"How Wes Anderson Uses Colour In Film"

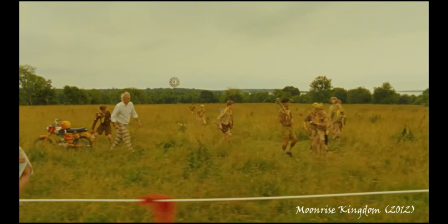8s
Wes Anderson is one of the most well-known and respected directors around.
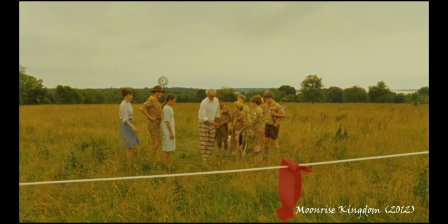12s
His creative and instantly recognisable directorial style shines through in all of his movies,
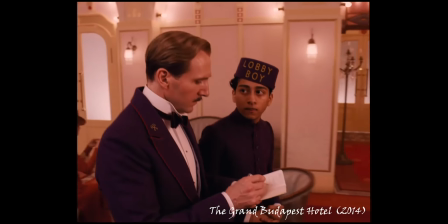17s
whether it be the way he lines up a shot, the colours he uses, or the costumes and props that fill every scene of his films.
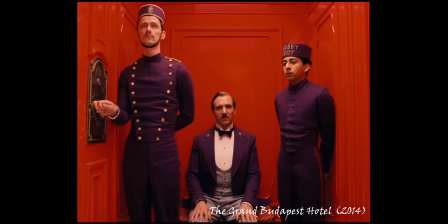24s
This Andersonian mood is what makes Wes Anderson films so special.
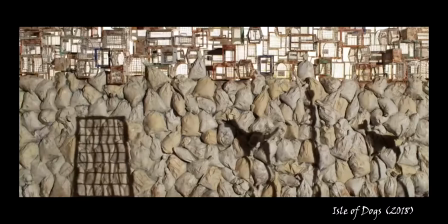28s
The Andersonian mood has taken Wes Anderson the duration of his directing career to carefully improve and establish,
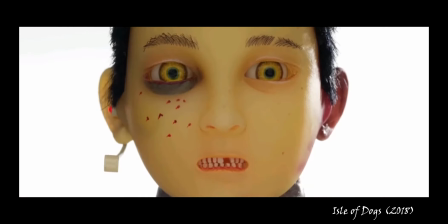35s
and has led to him becoming one of the most popular directors of modern times. Whitney Dilly argues that no American director has a more recognisable aesthetic,
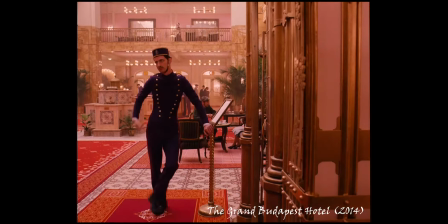44s
consistent thematic style, or even a stronger authorial voice than Wes Anderson.
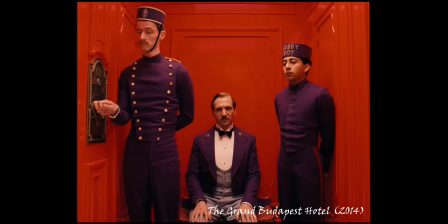48s
The idea that a director can have an authorial voice over a film relates back to the auteur theory.
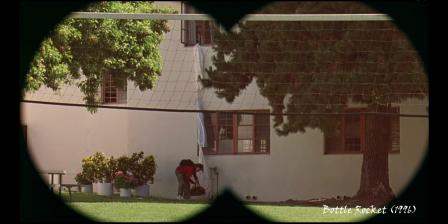53s
The auteur theory refers to the way that a director is the author of the film.
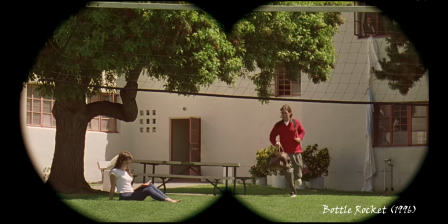58s
This authorial voice is seen as the director's artistic vision, which contains recognisable,
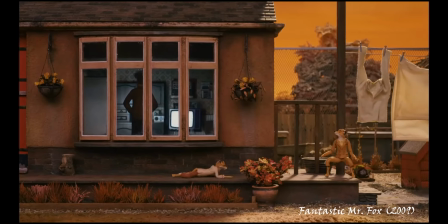63s
recurring themes and visual cues which show a consistent artistic identity throughout various works by the director.
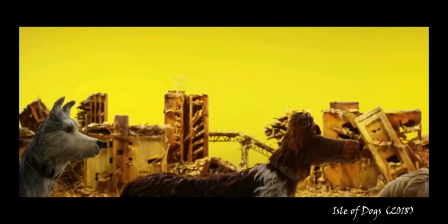69s
One of the easiest ways to recognise a film directed by Wes Anderson is to pay attention to the different ways colour is used throughout his films.
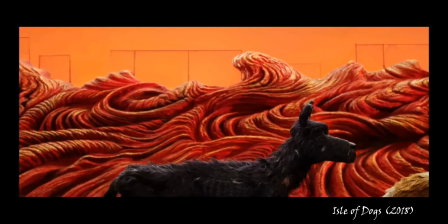77s
Colour is an important part in most films. This is because of the way colour can make us feel and resonate.
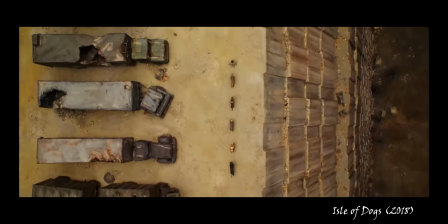82s
In the early days of cinema, colour was used to exaggerate the difference between our reality and film.
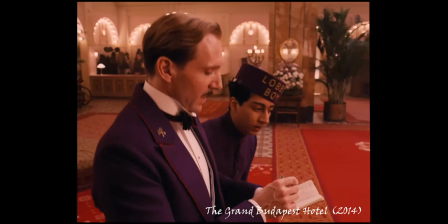88s
This is because film had become the pinnacle of escapism, with colour being a perfect way of enhancing that feeling of escapism.
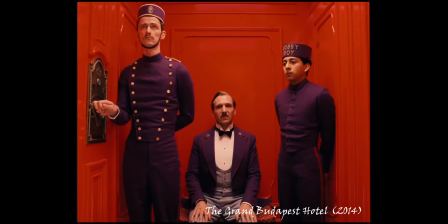95s
Different colours elicit different psychological responses.
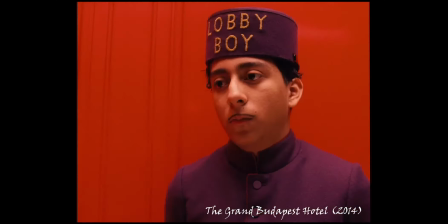98s
For example, the colour red provokes feelings of energy, power and even rage, whereas blue can draw out feelings of peace and tiredness.
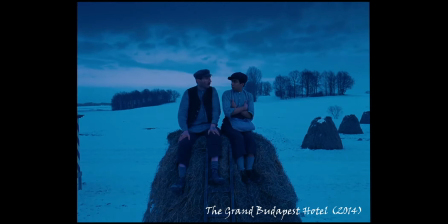105s
Wes Anderson understands colour theory better than most, as he puts multiple theories and ideas into practically every scene.
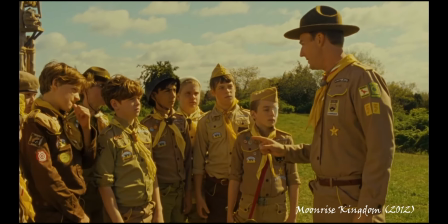112s
Different colours can harmonise together based on their position in the colour wheels.
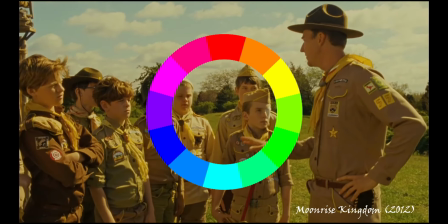116s
For example, colours that are opposite each other on the colour wheel, like red and cyan, complement each other.
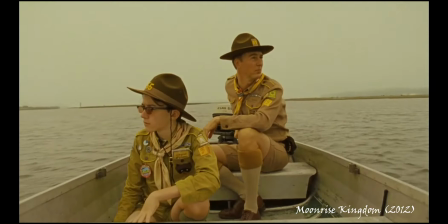122s
There are many ways colours can harmonise based on their position in the colour wheel. Another way this can happen is by using a monochromatic harmony.
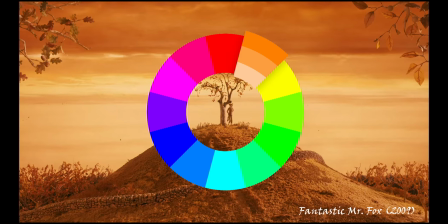130s
This is when three different tones and tints of the same colour are used to easily create a harmonious look.
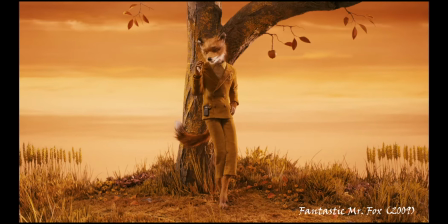135s
A great example of Wes Anderson understanding this idea is throughout Fantastic Mr. Fox.
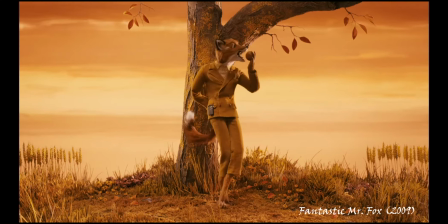141s
Various tones and tints of orange are visible throughout the film. He does this for two different reasons.
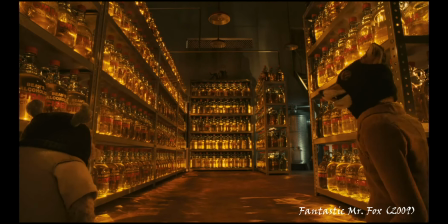146s
The first being because of his deep understanding of colour harmonies, in particular the monochromatic harmony.
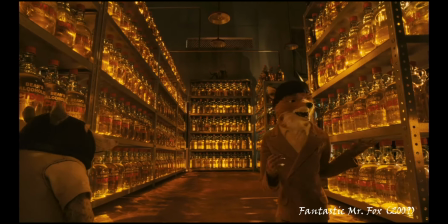152s
The second reason is because it fits into the narrative of the film.
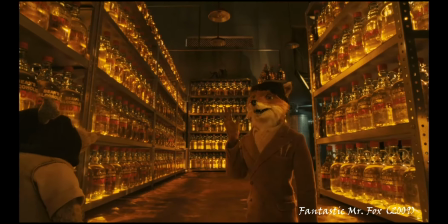156s
Fantastic Mr. Fox is obviously about Mr. Fox, who is an orange animal, and the film is set in autumn.
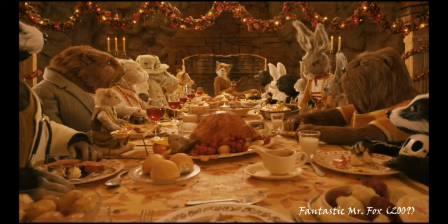162s
This works well as it helps build a world where Mr. Fox belongs. He's the main character of the film, and by making the film's visual consistent with the colours of the main character,
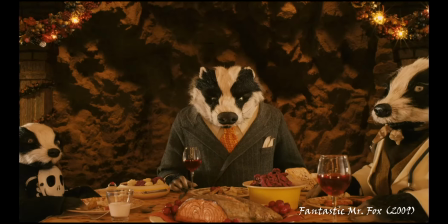172s
Wes Anderson makes the film feel like it is Mr. Fox's movie.
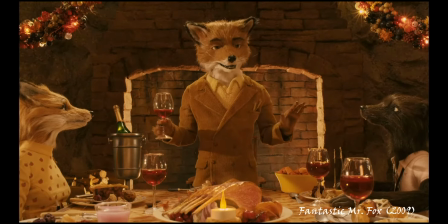176s
This then benefits the film because the audience can easily get invested in Mr. Fox and enjoy his story even more.
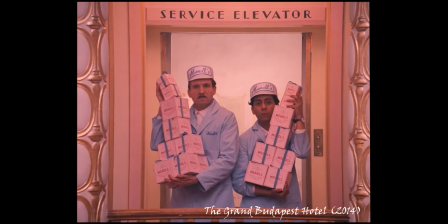182s
As previously mentioned, films are used as a form of escapism, a way to avoid the stress of the real world.
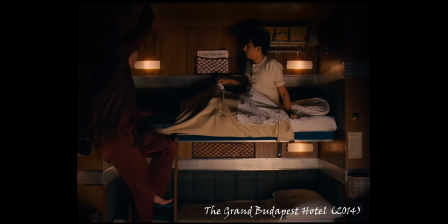189s
Wes Anderson knows this very well and intentionally distances his movies from reality. He does this in various ways.
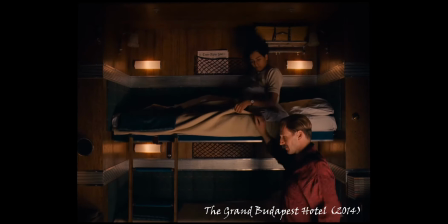195s
For example, Monsieur Gustave in the Grand Budapest Hotel has a very interesting
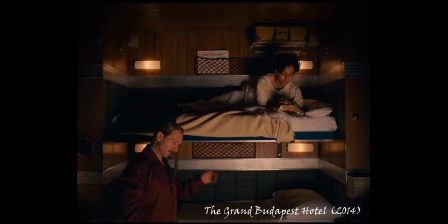200s
personality that would never fit into the real world due to his many quirks and funny mannerisms. Another way that Wes Anderson separates his films from reality is through the choices of colours in a scene.
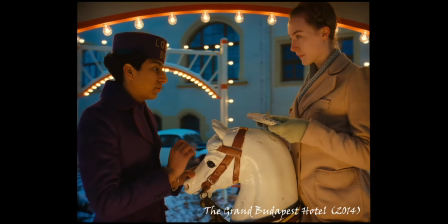211s
He very rarely ever uses ordinary colours like blue, red or pink.
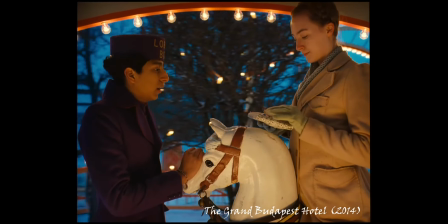215s
It's usually a slight variation of the colour.
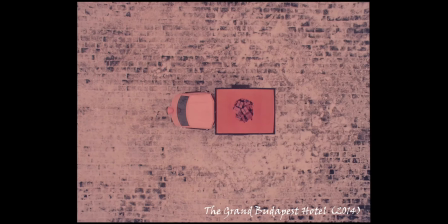219s
For example, in the Grand Budapest Hotel, in the scene inside the Mendel's truck, the Mendel's boxes are not pink and Zero's outfit is not blue.
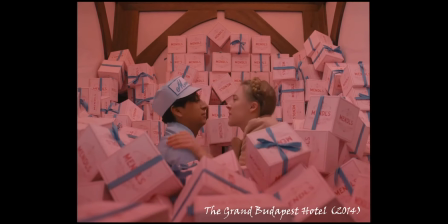227s
Instead, the boxes are closer to a salmon colour than pink, and Zero's outfit is more of a sky blue shade.
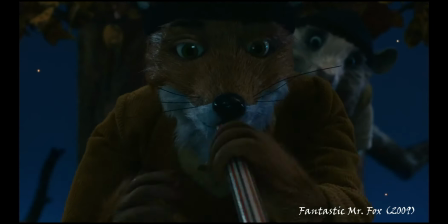234s
Bellantoni suggests that filmmakers should not choose colours for their films solely based on intellectual or abstract notions.
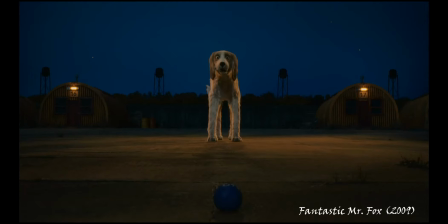240s
They discuss this because it is possible for audiences to react in unwanted ways to colours.
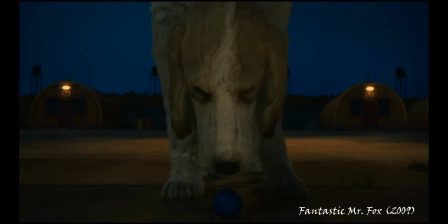245s
For example, someone could interpret blue as melancholy instead of a source of hope.
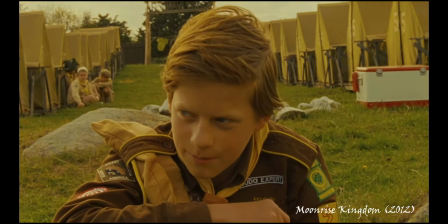252s
Anderson's deviation from these standard colours helps him avoid these unwanted reactions.
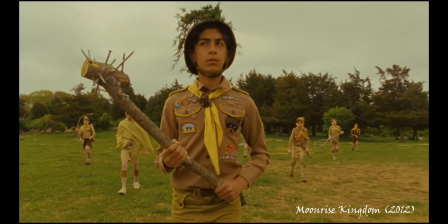258s
This is because by using specific hues and saturations,
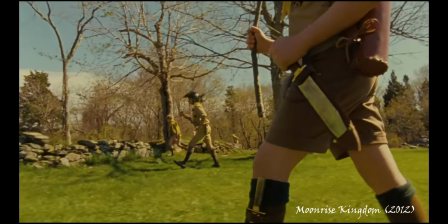261s
it is easier to create a colour that draws on specific emotions instead of using a broad range and hoping for one result.
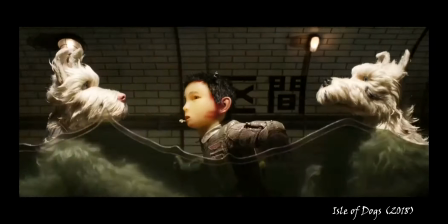267s
This stylistic choice also adds towards Wes Anderson's authorial style, making his film more recognisable and supporting the ideas of the auteur theory.
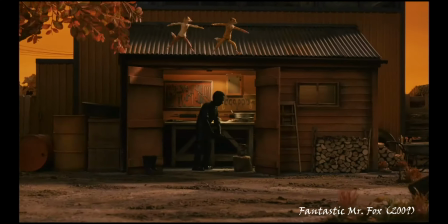277s
Costume design is a powerful storytelling device. There are many ways costumes are used to further a narrative or develop a character.
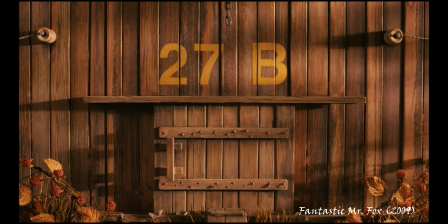284s
A way that Wes Anderson uses costume is to provide context for a character.
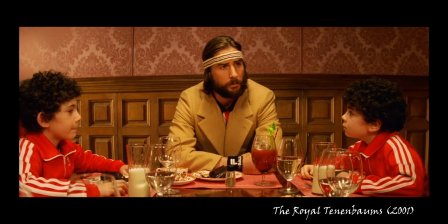289s
In The Royal Tenenbaums, Chaz Tenenbaum is frequently seen in his bright red tracksuit that he also makes his children wear.
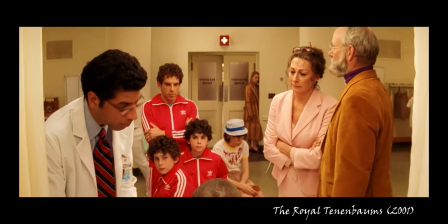296s
Wes Anderson is clever when deciding how to dress his characters, and he dresses Chaz in this way for a few reasons.
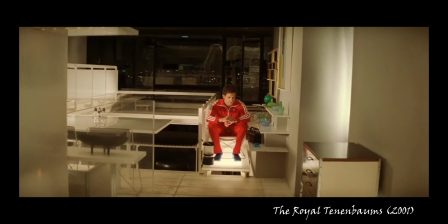303s
The first reason being is that it's odd to be wearing a full brightly coloured tracksuit almost all of the time,
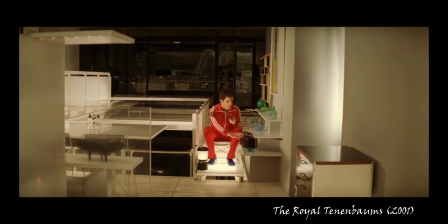309s
which fits Chaz's character well as he has many interesting personality traits.
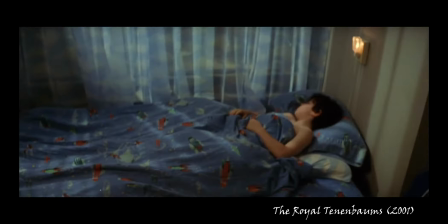314s
The second reason is that the bright red colour of the tracksuit gives us information about Chaz's personality.
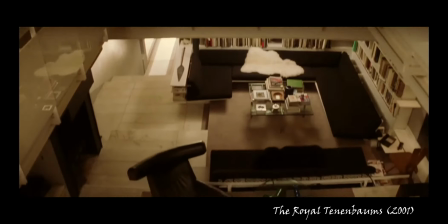320s
Bright reds can provoke feelings of anger, energy and determination, which fit Chaz's very intense nature.
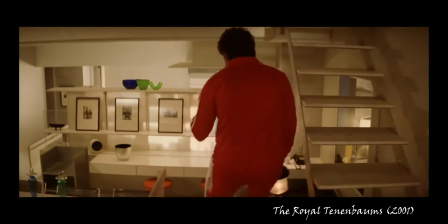328s
The final reason Anderson dresses Chaz in red is the same reason he dresses lots of his characters in the same colour.
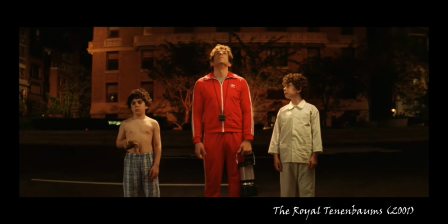334s
It's to show that they have trauma that they are trying to overcome.
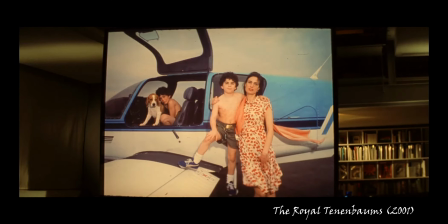338s
For Chaz, this trauma is the abuse he suffered from as a child by his father and that his wife died in a plane crash.
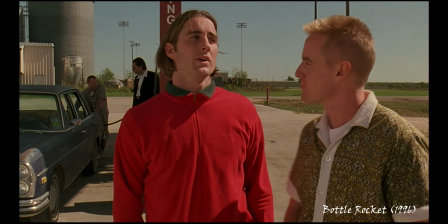345s
Another example of this is Anthony Adams in Bottle Rocket and Steve Zissou in The Life Aquatic with Steve Zissou, who are both often seen wearing red.
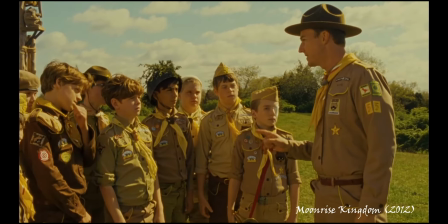355s
Additionally, Wes Anderson has a habit of using a high saturation to make primary colours stand out more.
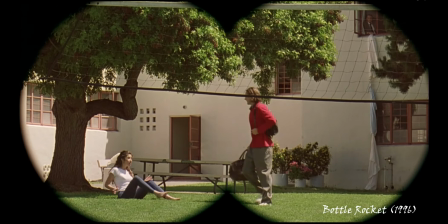361s
By making the red worn by these characters highly saturated, Wes Anderson expresses the importance of that character.
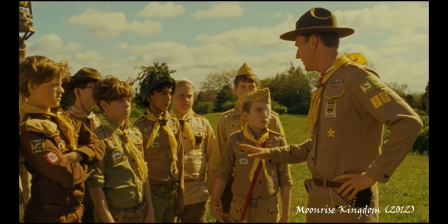368s
This makes the audience able to invest in these characters more easily, which improves the overall experience of watching his movies.
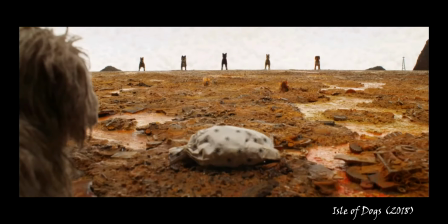377s
Colour transitions are often used in films to show the development of a character or a story. Wes Anderson uses colour transitions in many of his films.
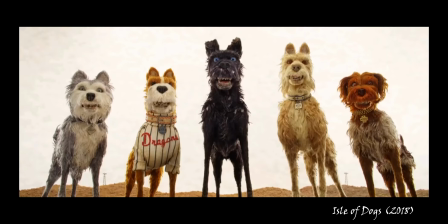384s
In Isle of Dogs, Chief, the leader of the pack of dogs that the story follows, undergoes a colour transition that represents his growth as a character.
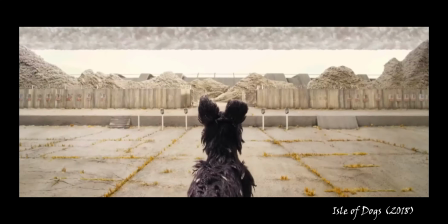393s
Throughout most of the film, Chief is very anti-human and refuses to allow Atari to groom him even though his friends had all been groomed and they'd enjoyed it.
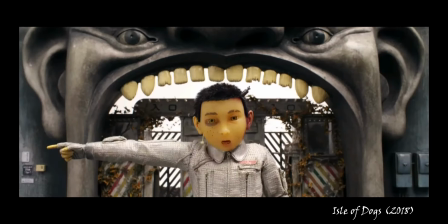402s
This is because Chief blames humans for the dogs being banished to Trash Island.
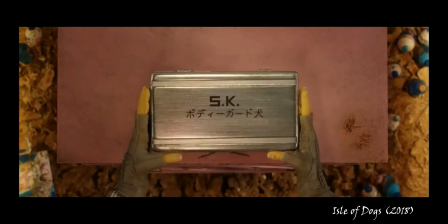407s
However, after he's spent more time around Atari, he eventually allows him to wash and groom him.
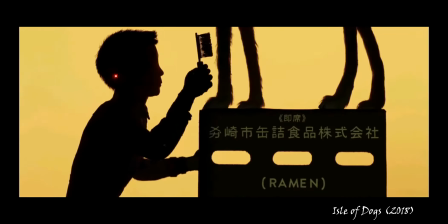415s
It then turns out Chief did not have black fur, but white fur with black spots.
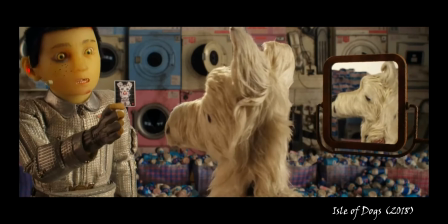420s
This colour transition is very sudden, which is unusual as most colour transitions are very gradual, occurring slowly along the progression of the film's narrative.
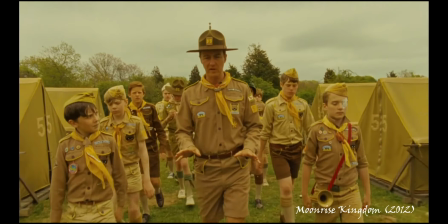429s
Another way that Wes Anderson uses colour transitions is to show the shift in a narrative's tone.
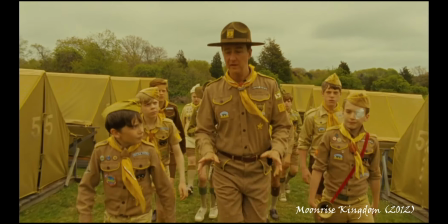434s
In Moonrise Kingdom, the film becomes less saturated and much darker and dingier when the storm reaches the island.
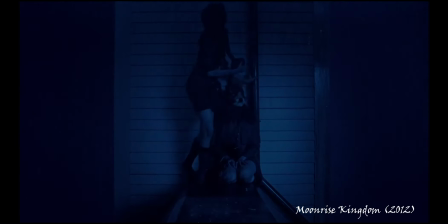442s
This happens once the storm is in full swing. This is to show the change in the tone of the film.
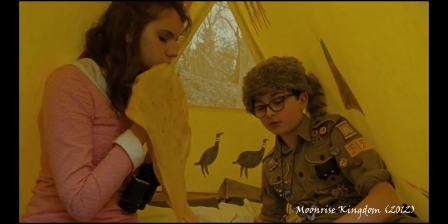447s
It goes from a childlike interpretation of romance and becomes more dangerous, with Troop 55 trying to capture Sam and Susie once again.
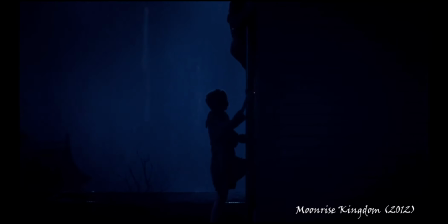456s
This is emphasised even more near the end of the film, when Sam and Susie are climbing up the bell tower.
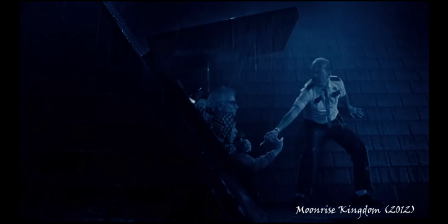461s
The palette of the film is transformed into a deep, cold and frightening blue.
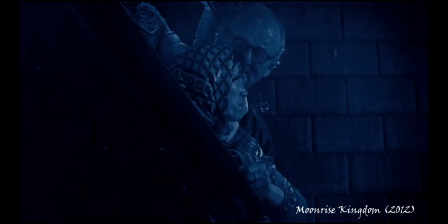467s
By colouring this scene in blue, Wes Anderson makes use of the complementary colour harmony,
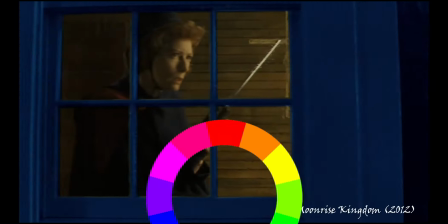472s
which creates a high contrast in comparison to the various cheerful yellow tints and tones that fill the majority of Moonrise Kingdom.
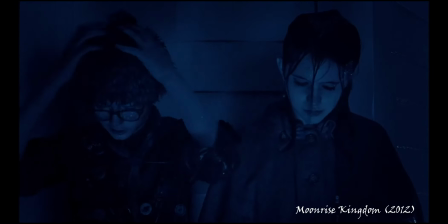480s
Wes Anderson also chooses this dark and ominous blue to emphasise the danger in the scene.
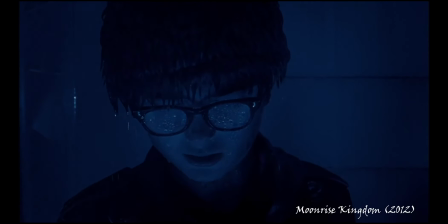485s
The lack of brightness in the scene tells the audience to feel on edge and scares us into thinking that Sam and Susie could die.
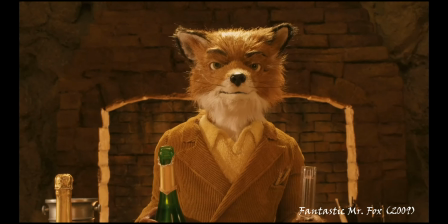493s
To summarise, Wes Anderson is a director whose carefully curated authorial style has made him one of the most recognisable directors of modern times.